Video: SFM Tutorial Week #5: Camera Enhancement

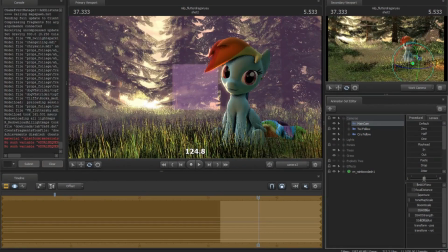Let me get a focus in there too. Okay, so yeah, that looks a lot better.
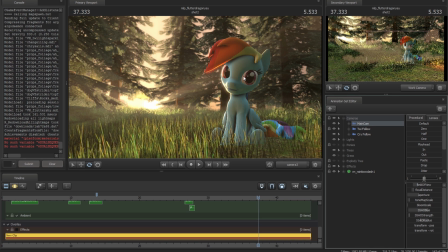Now you have its dashes within that one third, and again, it doesn't have to be exact, but you can tell by the position that your eyes want to go up, the background is more of a focus. Everything just looks a little better, and that does follow through with video.
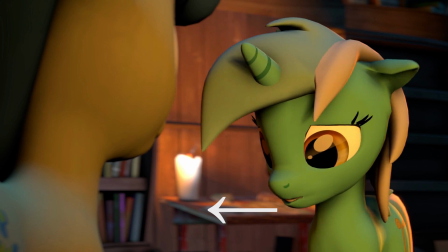If somebody is talking, or somebody is talking looking left, you want to have the left open.
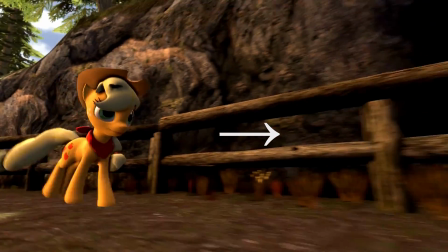If they're looking right, you want to have the right open. If they're moving to the left, have the left open.
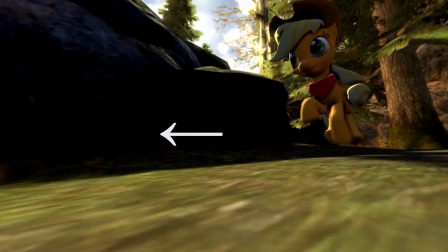Have them moving into a shot, not out of it. And trying to keep the horizons around that point.
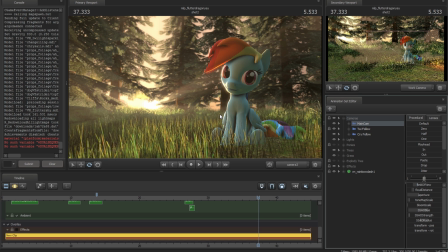Sometimes if you don't have a horizon to go off of, just kind of use your best sense on how to do that. But yeah, it really can add a lot to a shot just to have people placed along those third lines.
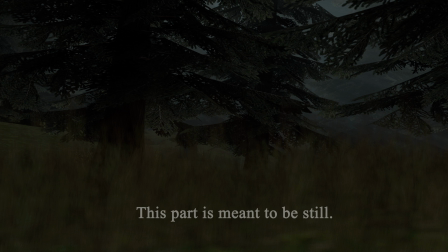The last thing I wanted to cover when it comes to some enhancing the camera a little bit is the use of camera motion to enhance and actually hide some of the potential animation errors or mechanical movements that you might have in your animations.
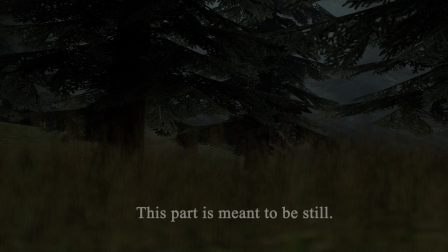So here, I just wanted to show how it can enhance the scene a little bit. From this is a canceled thing that I was working on way, way, way, way back. And this the first part I have this is just stationary, and it's just showing camera sitting here, changelings bouncing across.
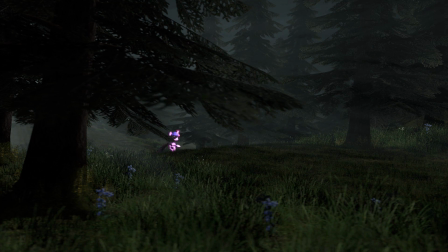And then Twilight running here. The camera's not moving, and it only gives life to the models that are moving.
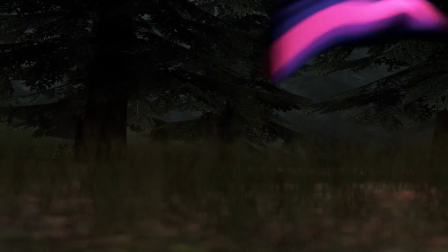But here, now with things moving, it gives life to the scene.
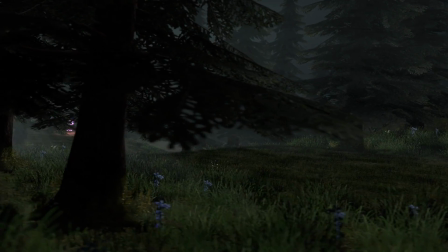The trees look like they came alive a little bit more because the turning of the camera. And here, ignore Twilight's hair kind of going crazy there.
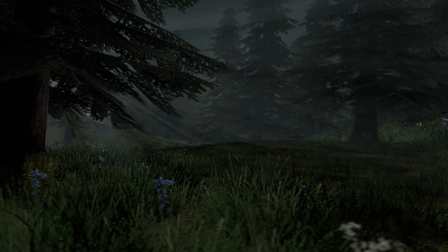It really gives some life to the scene.
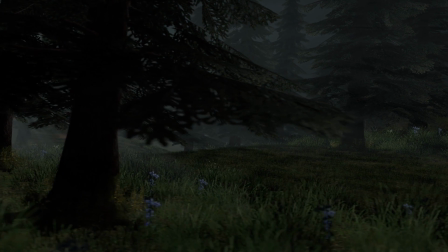So especially here, that churning really brings the forest to life.
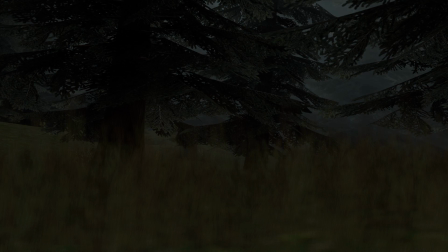And all it took was just the motion of the camera as compared to here where it was just stationary.
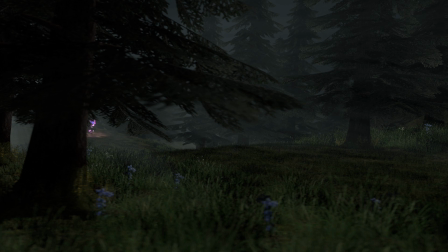In almost anything I do, even if it's just a small short conversation, I'll have the camera shifting back and forth just a little bit,
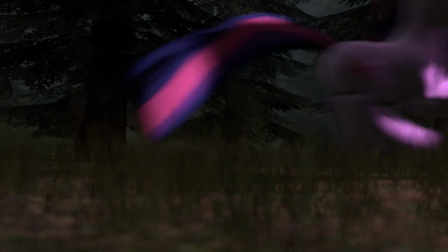give that parallax effect, just because it does a whole lot of good just to keep the camera moving in even the tiniest bit of ways.
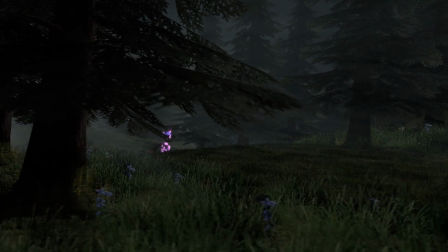And there's another benefit than having a camera motion that you may not know of.
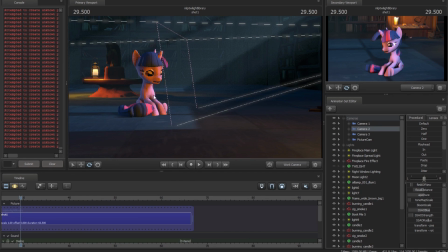Here's in the Findaway video, there was actually a lot of little animation errors in here that were hidden by the fact that I never really had the camera stop moving all the way through.
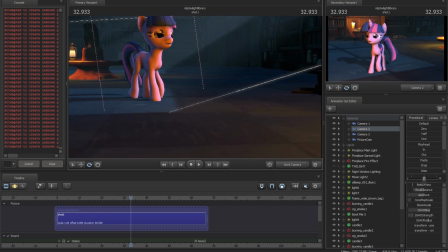Like if you watch here, when Twilight's walking, her legs actually slide quite a bit.
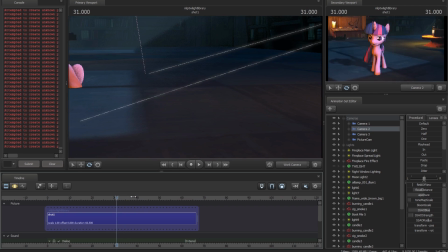She doesn't even get to come to a perfect stop, but in the final video, you really can't even see that.
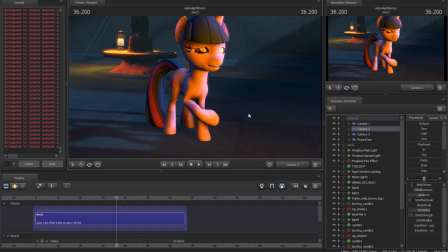It's hard with the camera moving to actually see that there was any of those sliding motions at all.
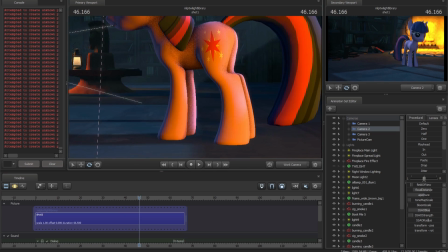Or here, when she's coming to a stop after she's done turning, the motion's actually fairly mechanical.
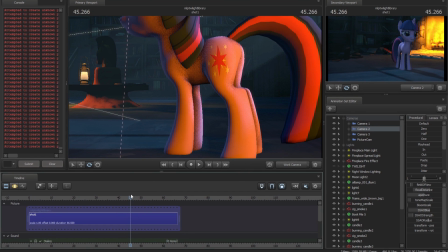Like here, it's just the last two legs that are moving. That's it. But again, when you look at the final video, you don't even see that.
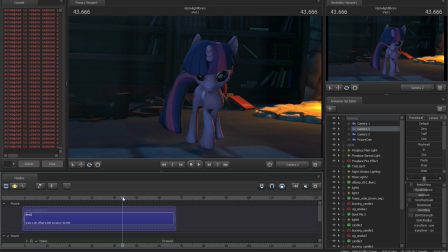The camera's giving a false sense of motion to the eye for what the model might be doing.
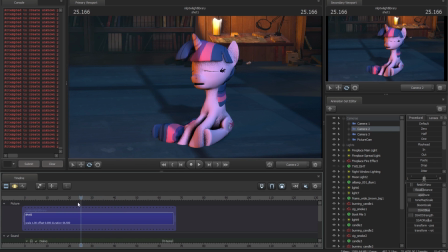So it's something so simple. It might take some time. I probably spend about half of the time making sure or modifying and giving animation to the camera as I do to the actual models, because in the end it actually does make a big difference.
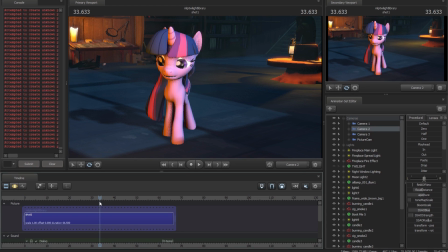There's a lot of different camera tricks I would like to cover, but it would take forever. These are the main ones I wanted to try to cover because they're things that I don't see very that often compared to some of the other ones. So I hope that was helping.
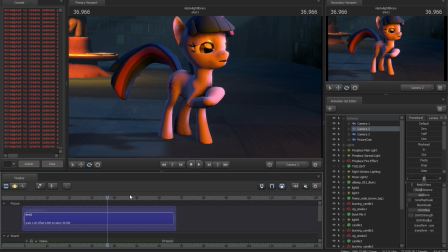Tomorrow I was going to cover actually I can't remember what I was going to cover. Lip syncing.
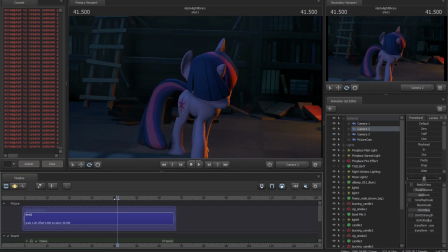So that might be a little bit of a longer video. I haven't recorded it yet, but the I know a lot of people have been asking about it.